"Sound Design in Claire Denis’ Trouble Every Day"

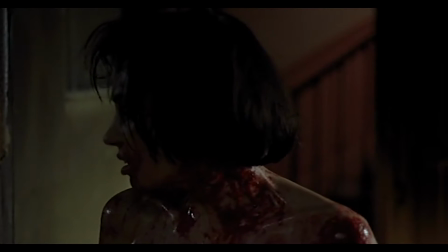7s
Despite its graphic content, Claire Denis' Trouble Every Day is a quiet film.
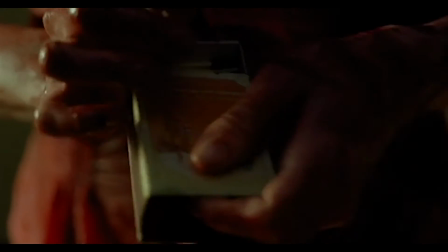14s
There's little dialogue, and the use of music is judicious.
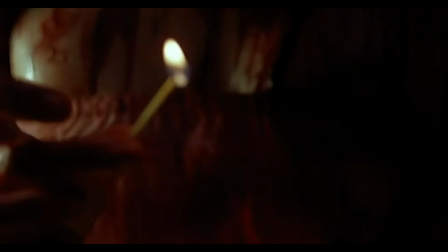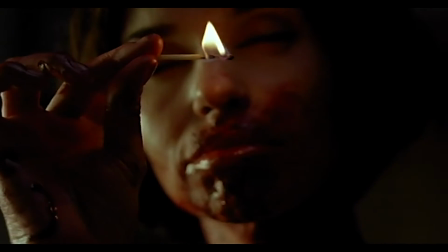24s
This means that the sounds we do hear, though often at a low volume, carry more weight.
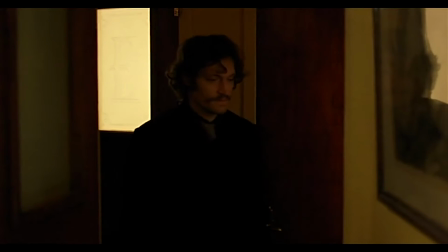34s
During the moments when we follow Shane's perspective, the sound design helps us feel his internal struggle against his infection.
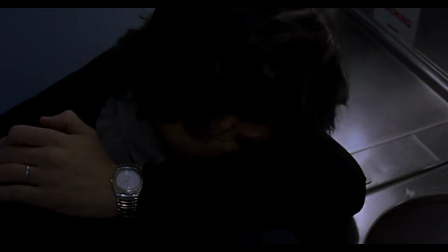41s
The film introduces us to Shane's cannibalistic compulsions through a fantasy he experiences in an airplane bathroom. The hum of the airplane carries into that fantasy, transforming into a lower-pitched, almost musical drone.
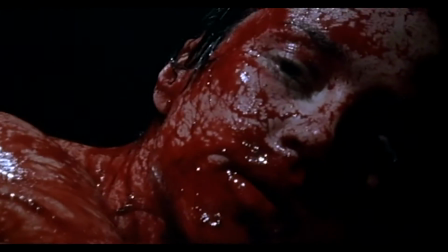61s
A diegetic indicator of setting becomes a symbolic leitmotif.
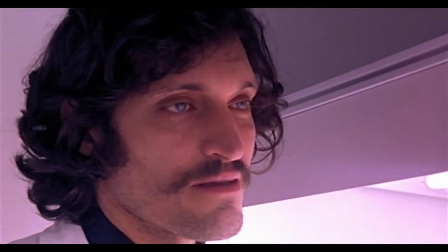70s
Throughout the film, this persistent drone comes in and out of scenes featuring Shane.
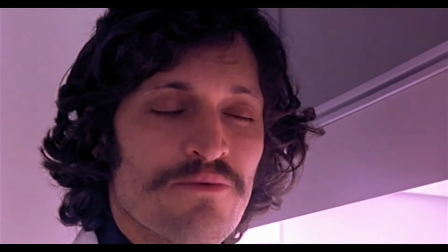76s So what? Can we get out of here? It smells, and the light.
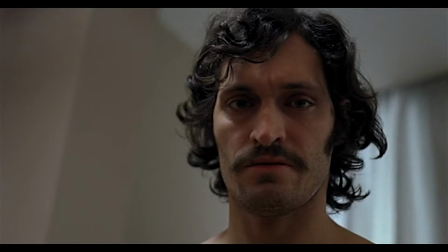82s I don't like it here. No, it helps me.
The hum of room tone, amplified in volume for a few seconds,
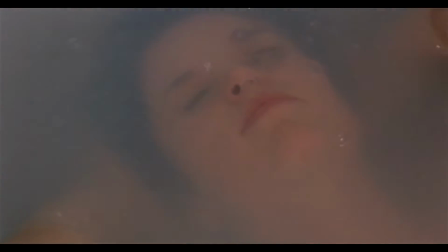91s
then brought back down, like the spike of a tension headache.
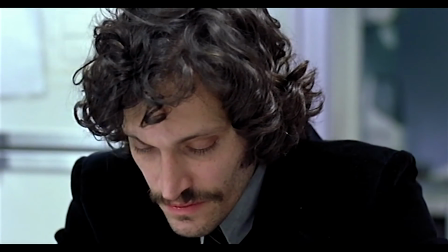98s
Perhaps this droning started as an unintentional artifact of a location with poor sound quality.
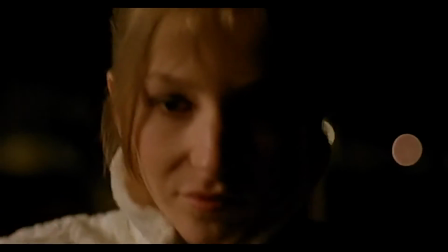103s
But sound editor Christoph Bindig and mixer Dominique Hennequin modulate it in a way that's subtle,
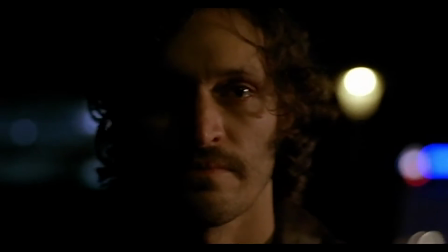109s
but contributes to an unsettling feeling when we spend time with Shane.
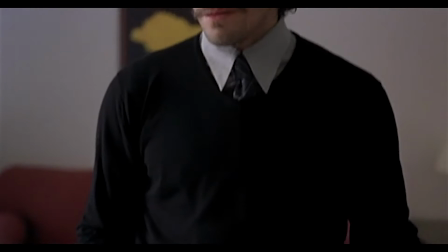114s
The drone is complemented by small Foley sounds, made hyper-real when they are isolated on the soundtrack.
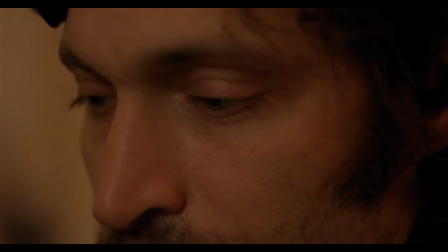122s
Gallo's exhalation,
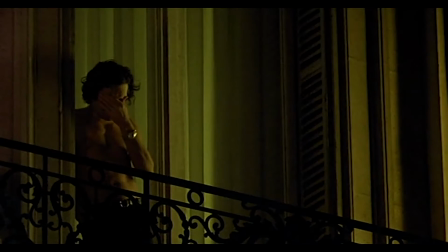127s
and the smoosh of his fingers pressing his eyelids, surfacing his anguish.
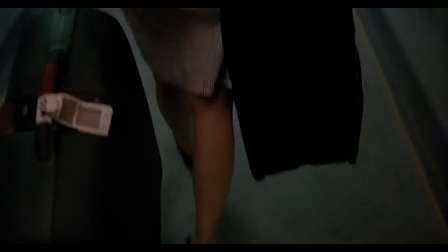134s
The gentle tapping of the hotel maid's shoes as we stare at her from Shane's point of view.
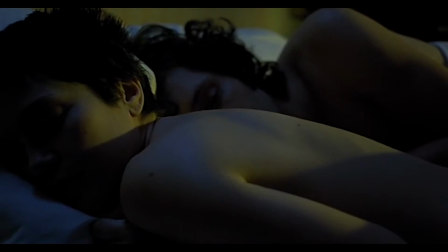140s
And then there's Vincent Gallo's voice.
I would never hurt you.
Soothing and soft, almost shy.
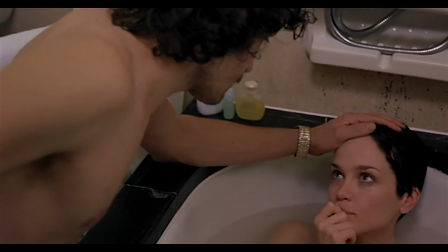147s Are you frightened?
A disarming contrast to the cannibalistic, sexualized violence.
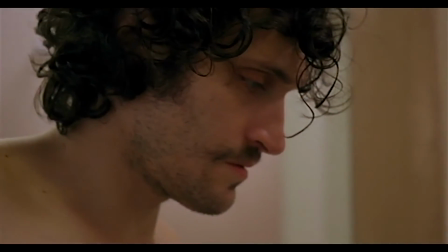155s
Many scenes appear to have ADR dialogue, enhancing the sense that we've slipped away from reality.
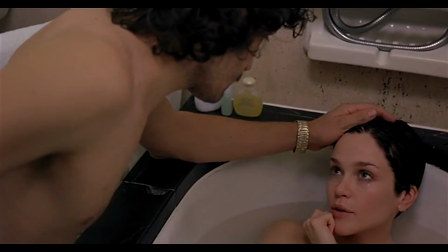161s Who are you calling?
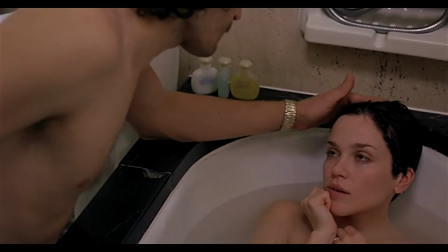165s Some boss in a lab. I should have told you before we left.
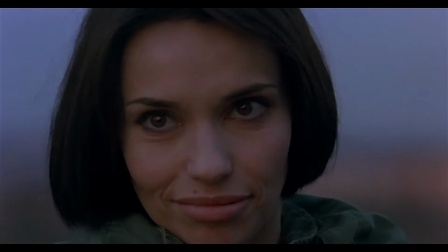173s
The time we spend with Shane is very different from the scenes featuring Courtney.
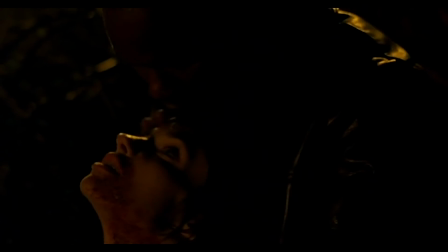177s
Shane's scenes show us the inner conflict of a man fighting against monstrosity. But Corey has succumbed to her infection. She only has one line of dialogue.
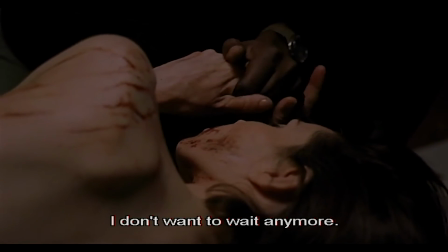189s Je veux plus attendre. Je veux mourir.
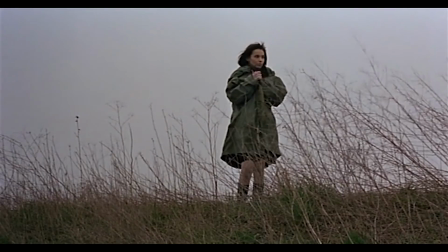194s
Corey is primarily visual and tactile, and her performances make her seem childlike, or perhaps animalistic.
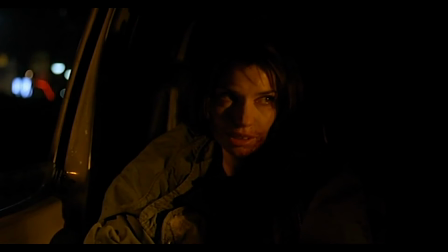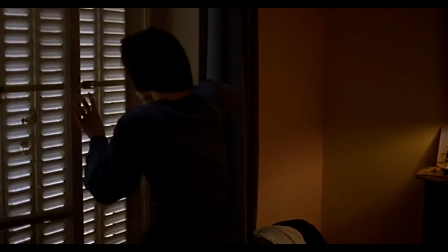208s
She is surrounded by a tapestry of diegetic sounds that form a background to her actions, but don't comment on them.
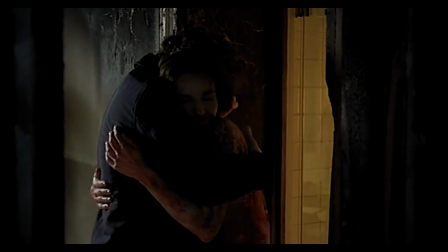220s
Shane is still fighting to retain his humanity.
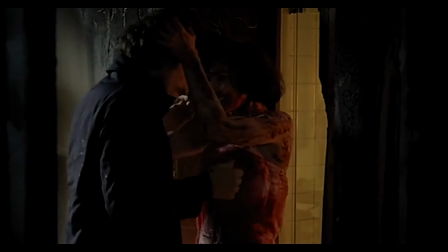223s
The sound design cues his struggle against his violent compulsions until he can't struggle anymore.
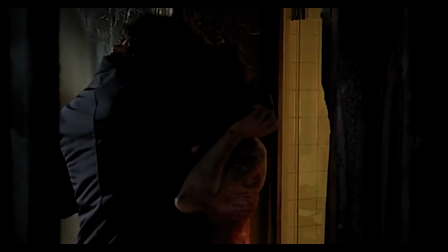229s
I'm Lara Ivins. I'm sick. Thank you for watching.